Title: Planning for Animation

Find a line that has a beginning, a middle, and an end. It's clear, we know instantly what they're talking about, so the audience doesn't have to play catch-up like, oh, he's talking about ice cream. Okay, cool, like, I know, I know, okay. You don't want them to ever think that. You just want them to know, oh, this character wants ice cream now and he's trying to find the dollar so he can buy an ice cream. You want all that stuff to connect instantly in the brain, that way the audience isn't thinking, asking themselves these questions when they should be watching your animation.
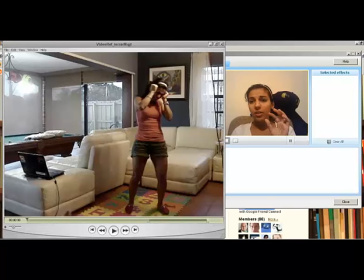[0:39]
And then basically what I do, I just have a little hand-held camera, you know, that records video. I put on a little tripod, and as you can see I have my computer here, and I have the line running on loop.
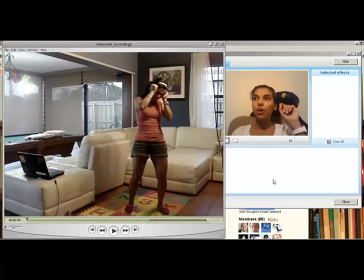[0:51]
And what I'll do to the beginning of the audio is usually I will put something like one, two, three, four, five, and the line will start. That way, I have, like, a bumper, and usually it's good to give your character something to do beforehand.
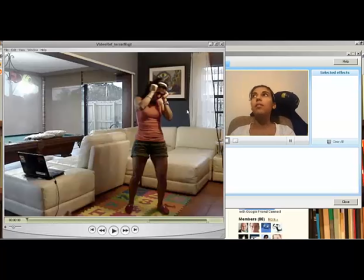[1:07]
You know, like, right here, I'm stressed, you know, it's not like I'm starting my line like this, like, is it going to start, and then when I start something, because then you're just kind of playing catch-up, you know, like. Another good technique that they use in theater is, you know, where was your character in the scene before this?
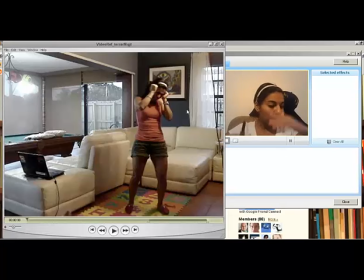[1:23]
My girl was just running, she just stopped, you know, She could be out of air. She could be breathing like that. So those five seconds, that's what I'm doing. I'm breathing heavy. I'm getting into it. That way when the lion starts, everything's natural. My heart, everything's in the same state of emotion that she would be in.
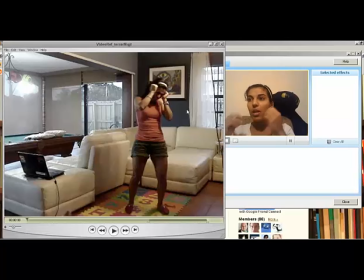[1:38]
So when the lion starts rolling, I'm just rolling straight into it. I'm not like, okay, the lion's starting. Okay, start. Because then you're always playing catch-up with the lion, and you're never true. You're always a little bit behind.
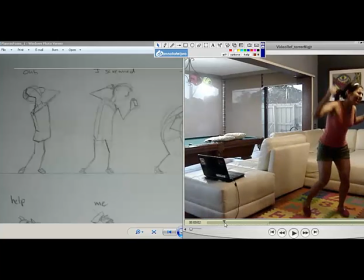[1:50]
So here we are at our second pose.
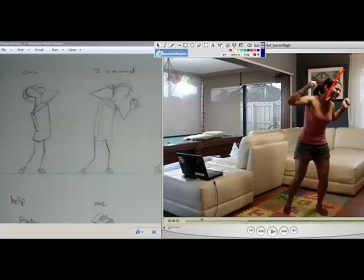[1:57]
Here is my pose again. What's my line of action? There it is. It's a really clear line of action. Clear line of action there. You know, shoulders. This one's higher, this one's lower. Just put dots on them. Here I can see my hips, you know?
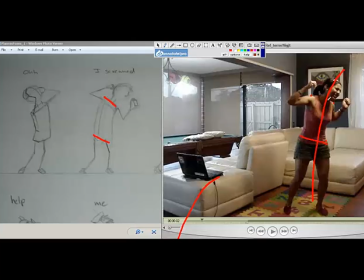[2:17]
Shoulder, shoulder. I've established what my shoulders are doing. I've established that you can see the top of my shoulders here. And you can see the side of my body. That's why in the drawing you can see the top of my shoulders,
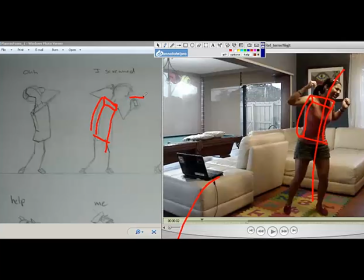[2:36]
which is completely different than if the character was something like this. Oops. Where the top of their body is facing up towards the ceiling.
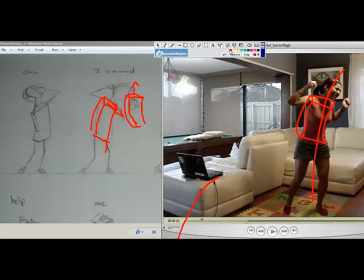[2:50]
See how the top of the shoulders are facing up, and here they're facing towards us? So just deciding all that stuff, and it's just simple cubes. See, those are simple cubes, but I know that I'm going to see the side of this body. I know where my shoulders are, and I even have little things like, Oh, here the foot goes up a little bit, because I can see the foot bends a little bit, you know?
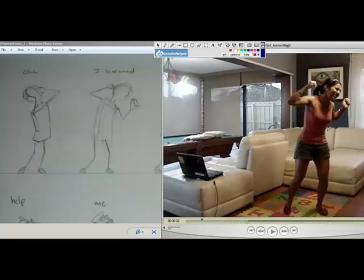[3:10]
I just have stick knees and stick arms. You know, I've solved some negative space right here. You know, there's a little bit of negative space between here. You know, solving all that stuff. Look in my video reference. My arm is like this, perfect straight. Here, I thought it would go more with the line of action if my arm was more like this, you know?
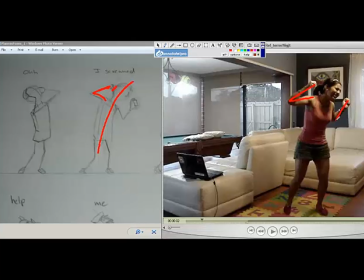[3:30]
And here I just have this straight arm like this. over here, I made my arm a little bit more like this and tilted this hand on the wrist so it could go more with the line of action. So it's constantly like taking what you have in your video reference and applying it to a drawing in a very simple way, just squares. Squares and lines.